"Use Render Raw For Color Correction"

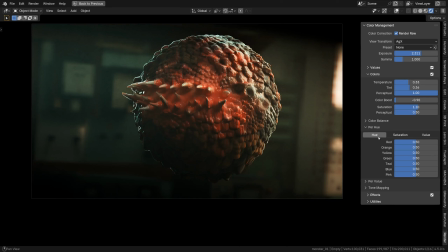Here we can isolate a particular range of colors, like reds, and do something about them. Make all the reds lean more towards purple or towards yellow on the other hand, or whatever you want. Or we can bump up or tone down the saturation of just that hue range.
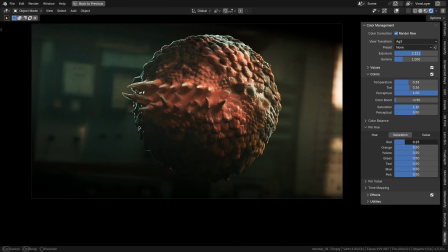Or make it brighter or darker within the value tab. Actually, the concept of making a certain color range darker while boosting its saturation is often called density.
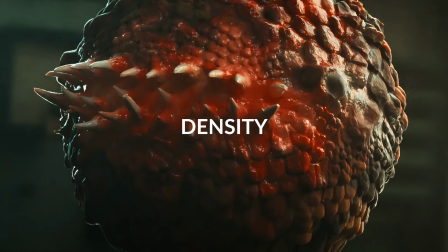In color grading, density means adding richness and depth without pushing things into oversaturation.
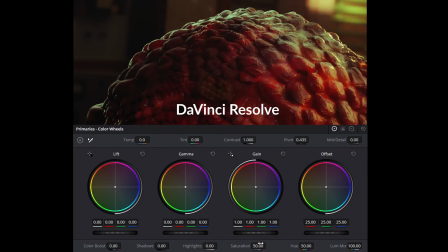Let's jump into Resolve for a moment so we can see how density works there. The thing is, if we just blindly crank up saturation on something that's already pretty saturated, it can easily lead to oversaturation or clipping.
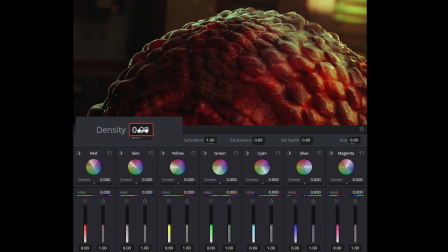What we can do instead is increase, density, to add richness to the reds, giving them that heavier, deeper feel. Whoopsie, actually I was tweaking the entire image density.
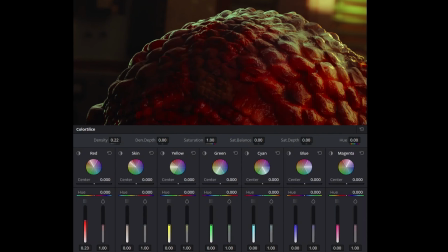Here is just the density of the red range and its saturation. Hopefully you can see what that does. Let's talk about Render Raw's features and some of the feedback behind them.
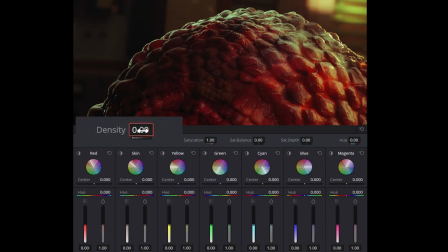In the first draft of this video I sent to Jonathan Lempel, the creator of the add-on, I mentioned how cool it would be to have a density control for color right inside Blender. That's basically what I said. We don't have a slider for density in Render Raw just yet.
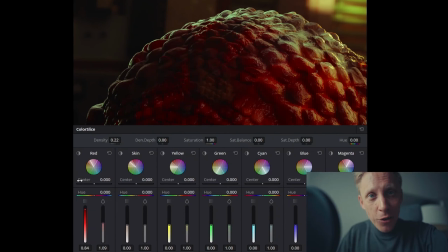But hey, maybe if you mention it in the comments, Jonathan will take note. I know he's super responsive to feedback. And guess what? Density just got added to Render Raw. Jonathan quickly prototyped this feature for Blender, and it just works.
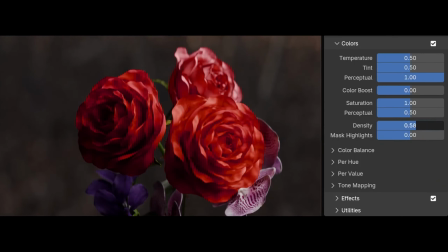It enriches the color tones without pushing them into that oversaturated look.
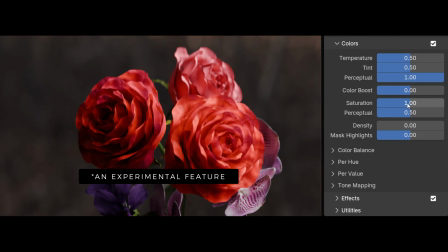Now, to be fair, it's still an experimental feature for now, but it's definitely going to be improved and expanded over time.
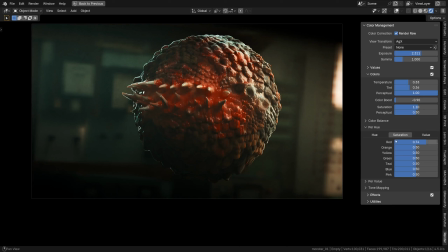Alright, back to our monster. Okay, do I want to push it more towards purple, perhaps? Making it look like a berry syrup? Or is toxic yellow the way to go? I don't know. Well, maybe it was repelling enough as is. Okay, what about messing with saturation?
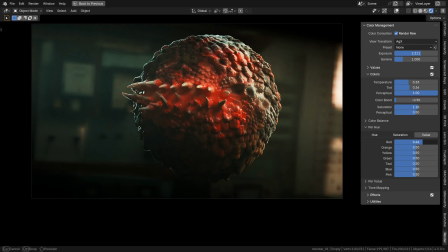Actually, I think I want to brighten it up to give it a fresher, more lively feel. Yeah, and create a stronger focal point around the lips. Something like that. You see, in color correction, every tweak is there for a reason, ideally.
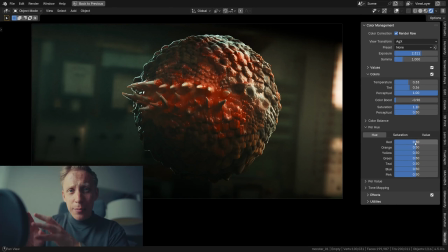Like, oh hey, this area around the lips, or this range of colors, or this skin tone, it has to be nudged into certain direction ever so slightly. You know, it's usually really particular in color grading in general. The post-formation issues.
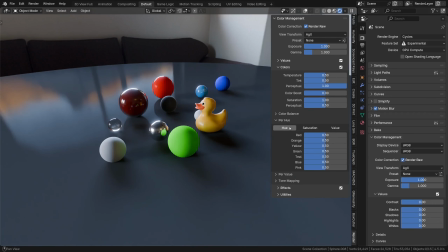One thing that I wanted to mention about the per hue adjustments in Render Raw is that it is a post-formation tweak,
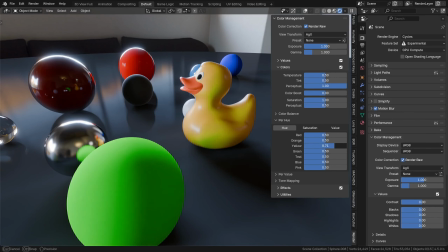meaning it works on a limited set of data and sometimes it can stretch that data a bit too far.
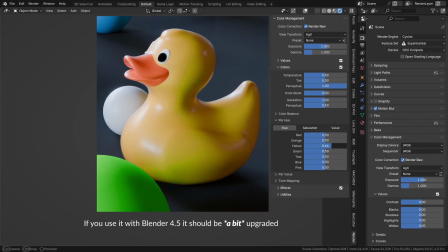Sometimes you may end up seeing these abrupt transitions between color ranges. Nasty stuff. It very much depends on specific hues and so on.
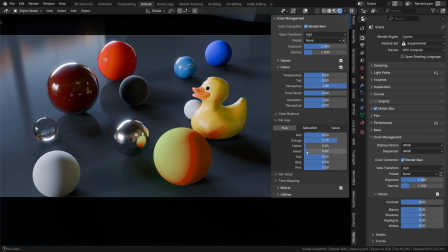That being said, it is still super useful, don't get me wrong, but it's not perfect in its current form, something worth keeping in mind.
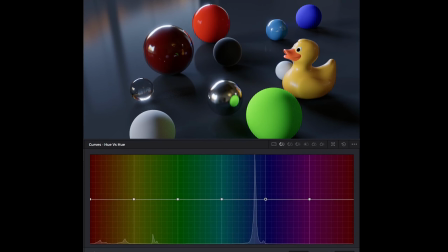Compared to Resolve for that matter, which is kind of the gold standard. The hue versus hue curves in Resolve,
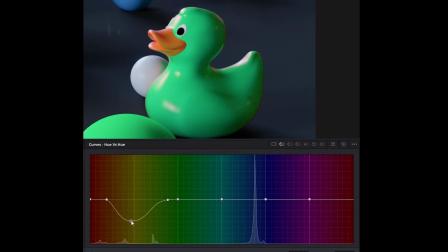especially when working in a logarithmic color space, tend to be a bit more reliable for sweeping hue adjustments.
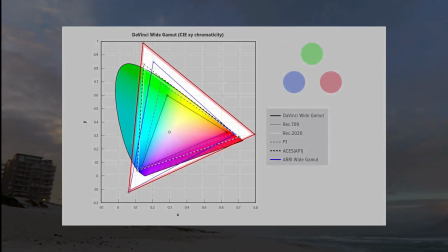Maybe it's due to the fact that in Resolve we usually use larger color spaces like DaVinci Wide Gamut
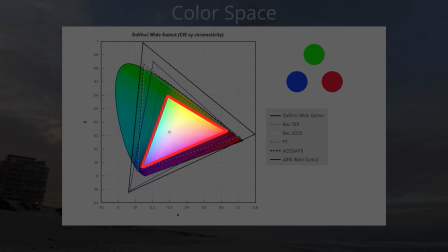instead of much smaller X709. Maybe that's the case.
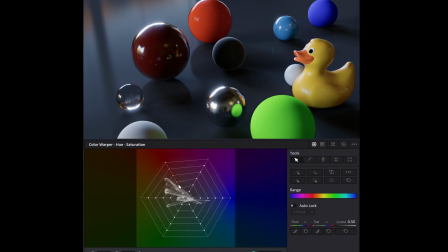Anyway, that's just something to keep in mind, I guess. For certain things, there's still space for improvement in Render Raw.